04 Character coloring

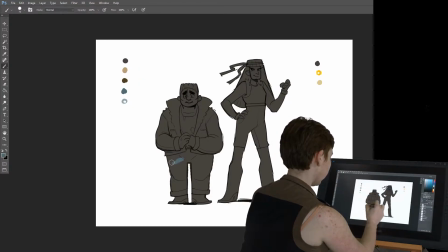4:58 Honestly, I can't be bothered because I just like to work one layer if possible. So what I'll start doing is coloring in, and because I have the opacity locked on this layer, I don't have to worry about going outside of what I've already colored in.
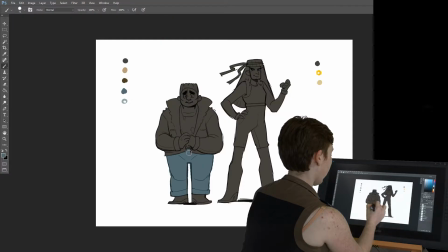5:13 So I've got his sort of blue jeans here, and this is, I chose these colors.
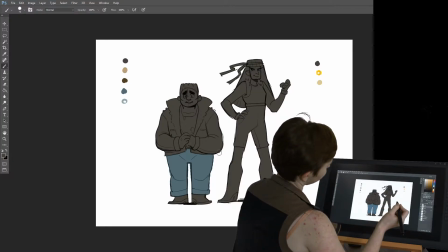5:18 These are the colors I chose because of, you know, what this character does and what his background is.
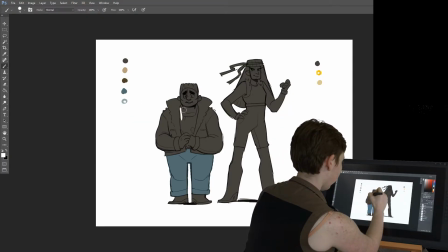5:26 so I've got a nice white typically typically colors like black and white or will go pretty well with any other
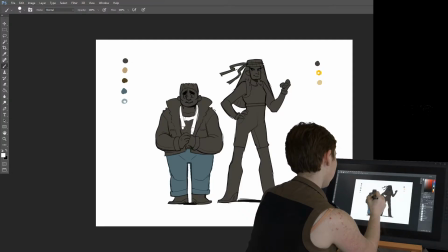5:41 with any other colors so they don't really read as much as color so you can kind of get away with putting putting those in
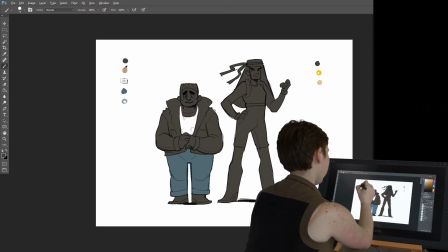5:57 so I'm sort of doing that got that I've got a skin tone already kind of picked out I'm just roughly coloring this in right now I can go back later and clean up these lines got
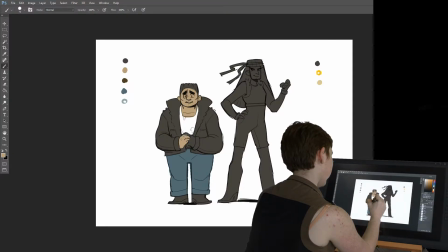6:17 his hands here there's really a lot you can kind of say about choosing color palettes there's no it's not really an exact science it's you just sort
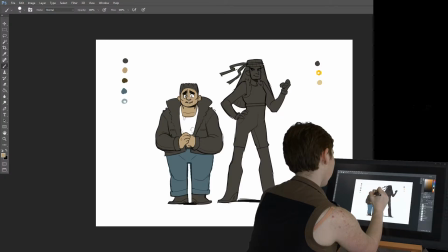6:33 of like anything really it's just trial and error and you get you get better as you practice really so I'm going in so he's mostly gonna be dark he's got the black leather jacket he's got the blue jeans the only really but but you still
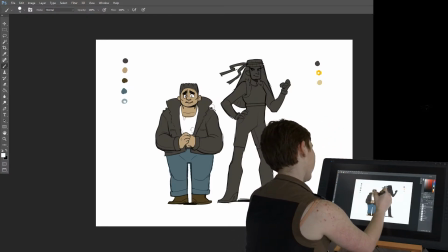6:53 have lights here see you have the light of his shirt which is and also the light
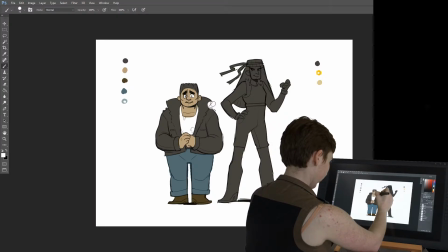6:58 of his eyes his skin comparatively is pretty light I'm gonna be that so
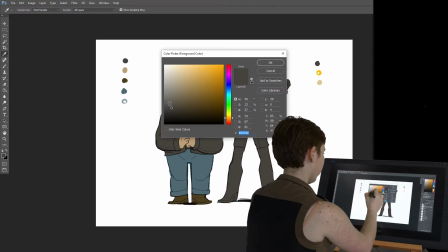7:13 now I'm gonna go in slightly
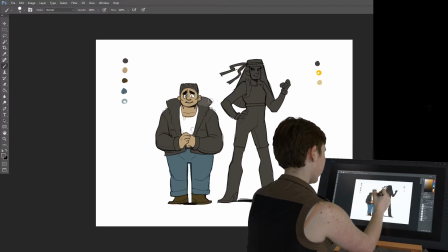7:16 lighter one and make this this is so that this collar pops have a light color like this so it doesn't all fade in because the one thing that you don't want to have have happen with your colors when you're coloring in a character
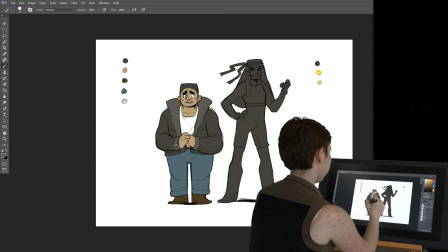7:30 is to have things you know fade into each other or um mesh you want things to pop you want everything to be you want the colors to enhance your lions as much as possible you
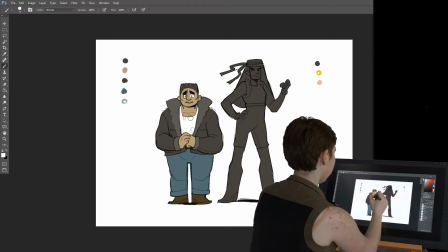7:48 want things that pop out to pop out right you don't want it all to just be one big blob so I added that
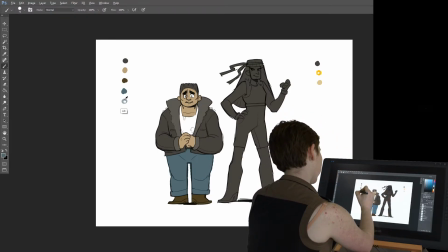7:56 in and I added that to just sort of make it pop I'll do the same thing with the blue jeans with this lighter color as well these little the little place where it's rolled up I'll make that a little bit lighter to show hey this is rolled up
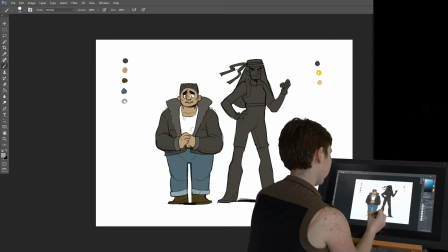8:09 this is the underside of the blue jeans and again it's always a good idea to sort of limit your color palette whenever you're working so I've got him kind of squared away very basic now
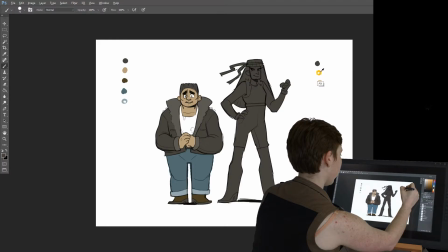8:25 whenever I was choosing the colors for the girl here because they're similar because they're characters that I designed together and they're meant to be seen together their color palettes are going to their color palettes are going to complement each other so you know I'm using the same black or dark gray I'm gonna
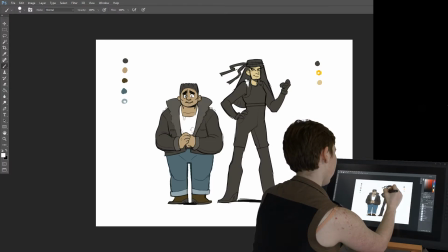8:44 be using white as well here so they're gonna have they're gonna have shared colors that connect them but there's gonna be some differences and the way that they're used are different see he has this larger area of white on his torso where she's gonna have this large area of white on her legs
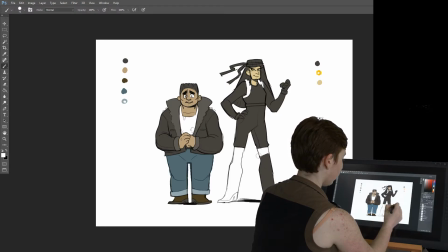9:03 and this also draws attention to her legs compared to the dark
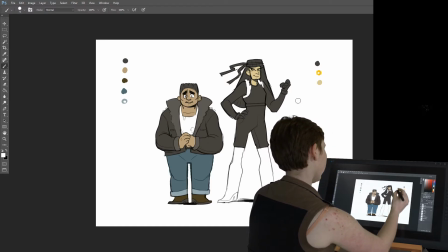9:09 of her pants and it's gonna you know draw attention to the fact
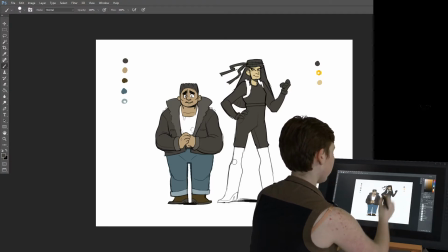9:14 that she's really tall she's really thin and her legs make up a lot of her a lot of her body actually now instead of blue here though I went with orange orange Orange is a color that's a little bit more aggressive.
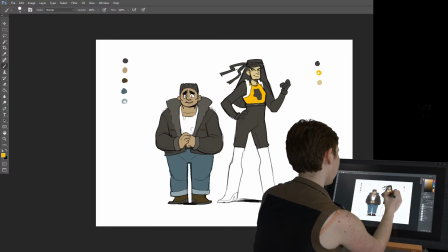9:33 It's a warmer color, at least in this context. That's the thing. The one thing that you have to keep in mind about colors with characters is it's all about context and it's all about everything working together. You know, I could say orange is aggressive here, but you know,
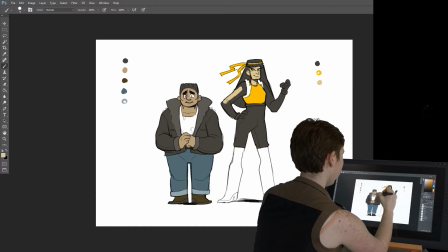9:49 in another context it could be very soothing or very warm and inviting. so it all just depends. But I gave her orange here because he has the blue, so those are two sort of complementary colors to
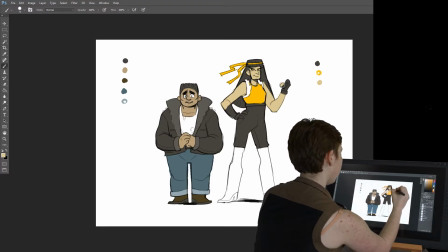10:10 emphasize that these two characters are pretty different. Even while sharing some of the colors, you want you want the audience to know hey they're they're also pretty opposed as well so
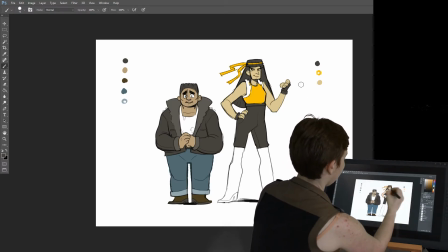10:29 I'm about done actually shading in these I'm gonna come in with the yellow one thing also is you want to usually it's it's usually good practice to never just use your color in one small place you want to have you
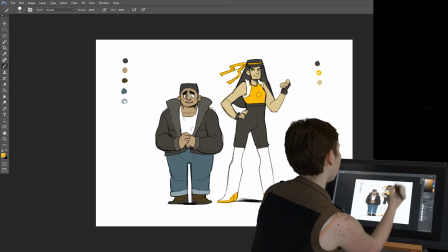10:45 want the colors used again and again throughout the design so you have the hair which is black and also her pants that are black you have her shirt that's orange and also these bits of orange down here in the boots you have
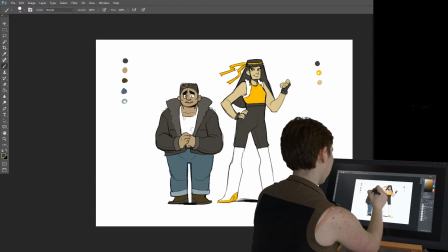11:02 you know his shoes I almost forgot to color his hair his shoes and his hair both have the same brown color this helps to kind of unify it and make sure that your character doesn't look like they're kind of all over the place
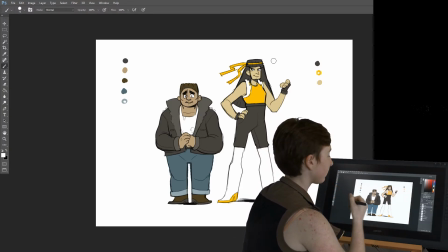11:19 limited color palette goes a long way so from here I mean you can
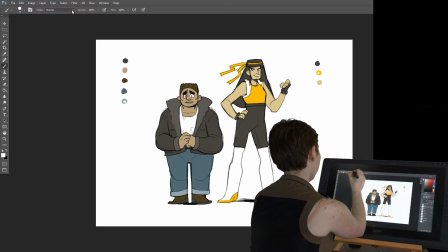11:26 add shading as well usually I just pick a
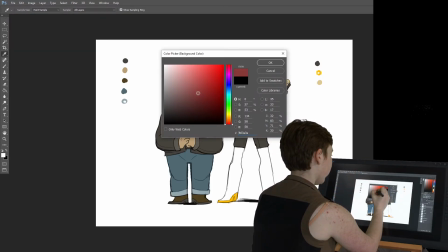11:30 red or a purple you can also you can choose any kind of color usually take a
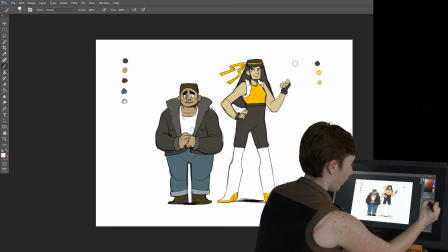11:36 mid-tone right there in the middle I set the opacity down and I set it to multiply and
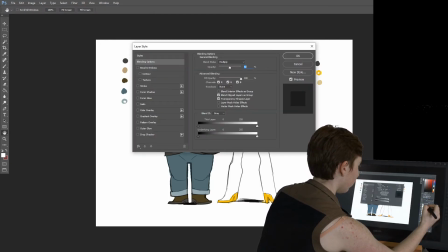11:49 oh and I also make let's see I
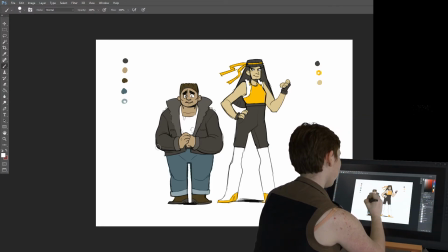11:56 also like to create a clipping mask so that way I don't go over I did this wrong okay
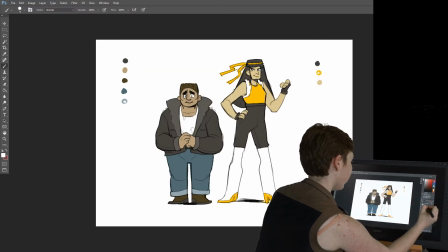12:03 you make this a clipping mask no anyway you'll